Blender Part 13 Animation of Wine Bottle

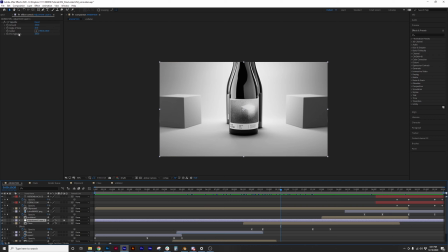[4:07]
So that's all that's doing, and that adds it to all the layers underneath it.
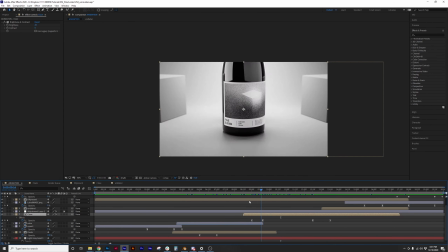[4:12]
Now close is the final sequence. That's one I think we called spin out in the tutorial.
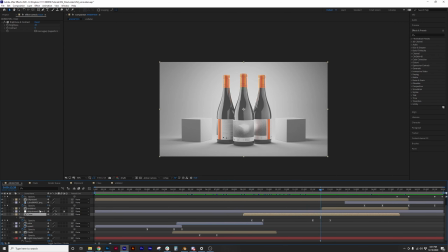[4:18]
And that is just, it's just these frames all together.
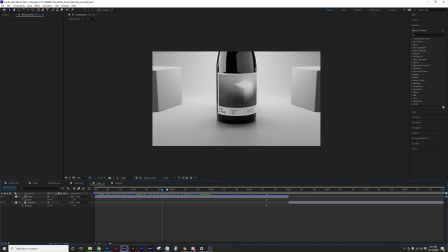[4:23]
Now I think it's pre-composed because, I wanted to, in case I needed it to fade out slower,
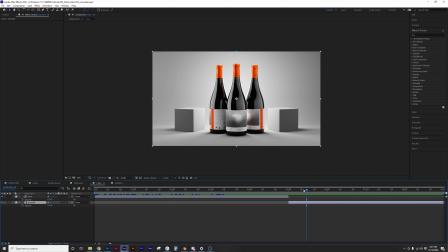[4:31]
basically what I did is I just added the last frame as a still image at the very end. So that even though the animation ends, maybe I wanted it to fade out just a little bit longer than I had rendered. I could just use this still image at the end. And I think that's kind of what I ended up doing there.
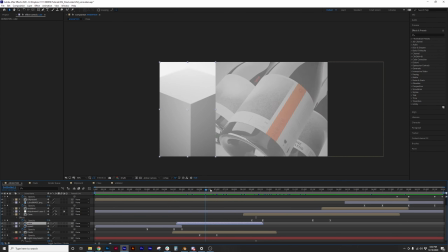[4:48]
And then we've got the cube, which is just its own little short, small video here that's just stuck to the edge.
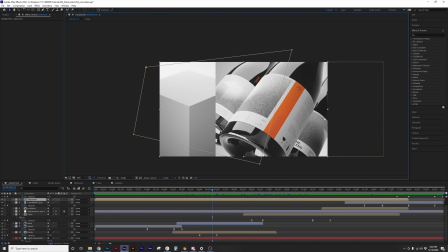[4:57]
And then this, you can see, we talked about this a little bit, but the floating thing. So I actually rendered the whole thing out, but I just slid it over. And my reasoning for having the cube on the left versus the right was that in this opening,
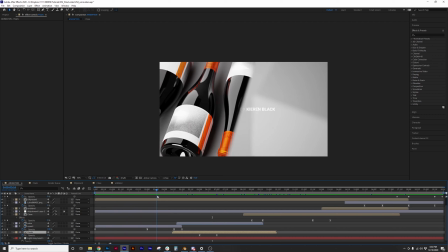[5:11]
we're looking in the middle, we read the text, we're looking to the left, and we see the labels.
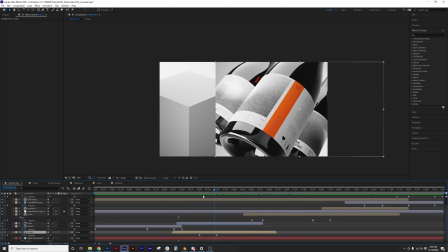[5:17]
And while we're still looking left, our eye is kind of caught by that cube. And then we see this, we're looking in the middle, we see that kind of highlight.
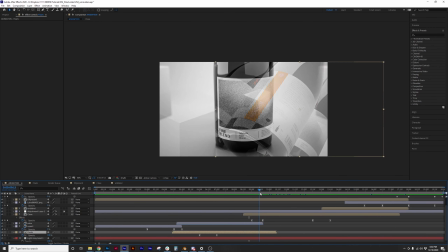[5:28]
And then, while our eye is still in the middle, our attention is taken by this final shot.
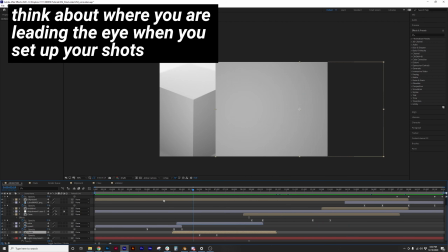[5:33]
And that kind of all fades out. So those are the thoughts there.
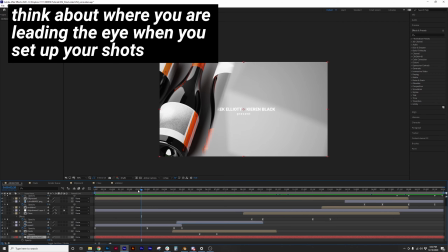[5:37]
And then at the very bottom of this composition, I just have just a blank gray layer.
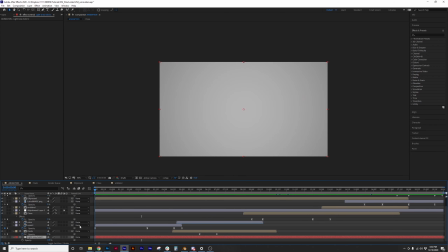[5:44]
That's just a solid color. And that's what everything is kind of fading out to, is that color. So that's about it that I really want to talk about in After Effects. I know a lot of times at the end of my tutorials, I just leave it with, okay, now render it. And yeah, there is a lot of stuff I do after that.
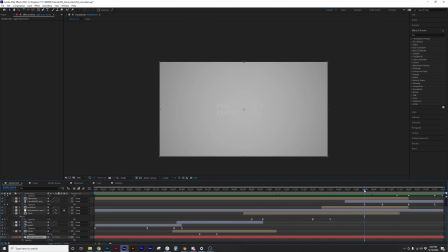[5:59]
The main reason I don't go over it is because it's not in Blender and I'm just not as familiar with a software like After Effects. But this is what actually happens behind the scenes to most of the things you see me post.
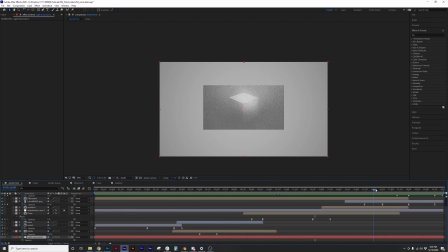[6:11]
Is it goes through this type of a process where I can, edit the colors lightly if I need to, add some text, and just make sure everything is looking good.
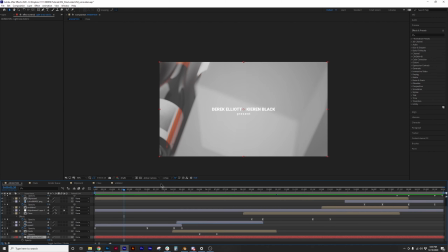[6:20]
This is also where I would typically add audio, but again, you can do stuff like that in Blender just fine.
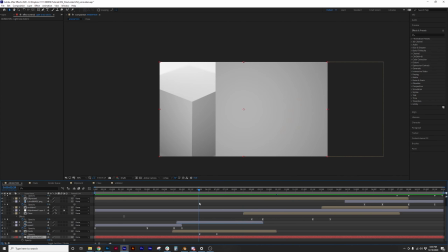[6:26]
I just don't do it that way, so I can't tell you exactly how to do it, but I would like to eventually,
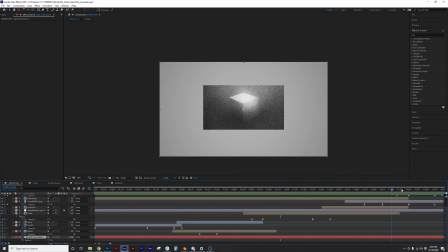[6:32]
maybe as the video sequence editor improves, start using Blender more for things like that,
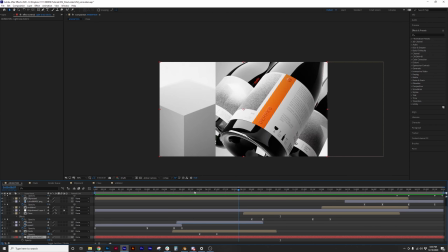[6:37]
because I don't love After Effects. I'm not like an Adobe fanboy at all. In fact, I get very frustrated with Adobe software sometimes, but it is the industry standard.
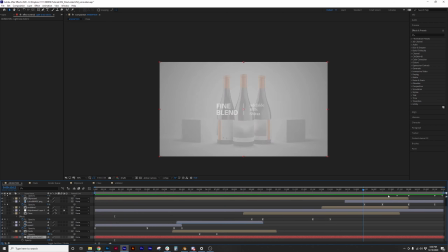[6:48]
A lot of people have it, and I don't hate working in it for now. So that's kind of the reasoning behind all that. So with that, I'm sure I'll have some type of video that wraps this whole thing up.
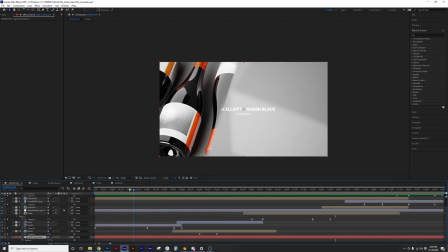[6:59]
I don't know what that's going to be yet.
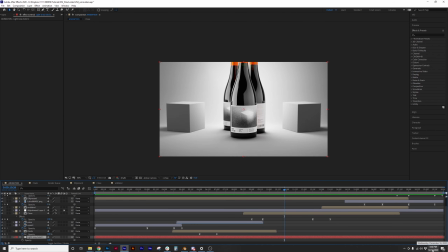[7:01]
I probably need to get recording that, because if you have looked down here in the bottom right, it is Wednesday, and I said I would have this tutorial done by the end of the week.
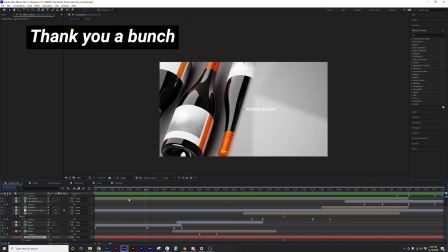[7:09]
So give me some time. I need to start working on that. But without further ado, thanks again for being here.
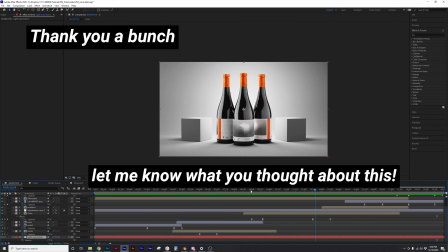[7:14]
Like and subscribe if you're on YouTube. Teachable, thanks for being here as well.
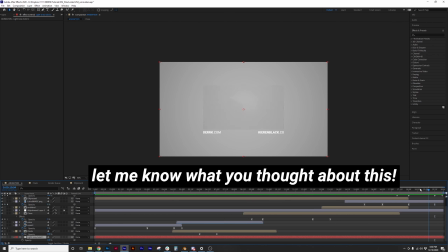[7:19]
And I'm going to be curious to know kind of what you thought about this tutorial. It's quite a bit longer than anything else I've done. I'll try to maybe put together a survey or somehow try to reach out to people.
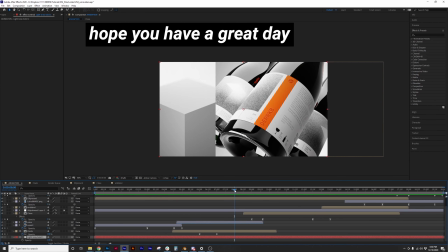[7:31]
I know Teachable, I'll have your email addresses, so that'll be helpful to see what you liked and didn't like.
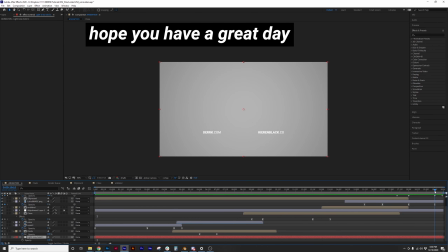[7:35]
But yeah, we'll see where it goes from here. Thanks for being here, and hope you're having a great day.
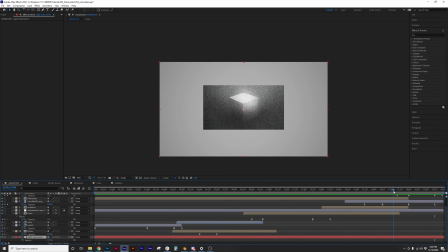[7:42]
Go for a walk if you didn't go for a walk earlier when we talked about it. Thanks everyone.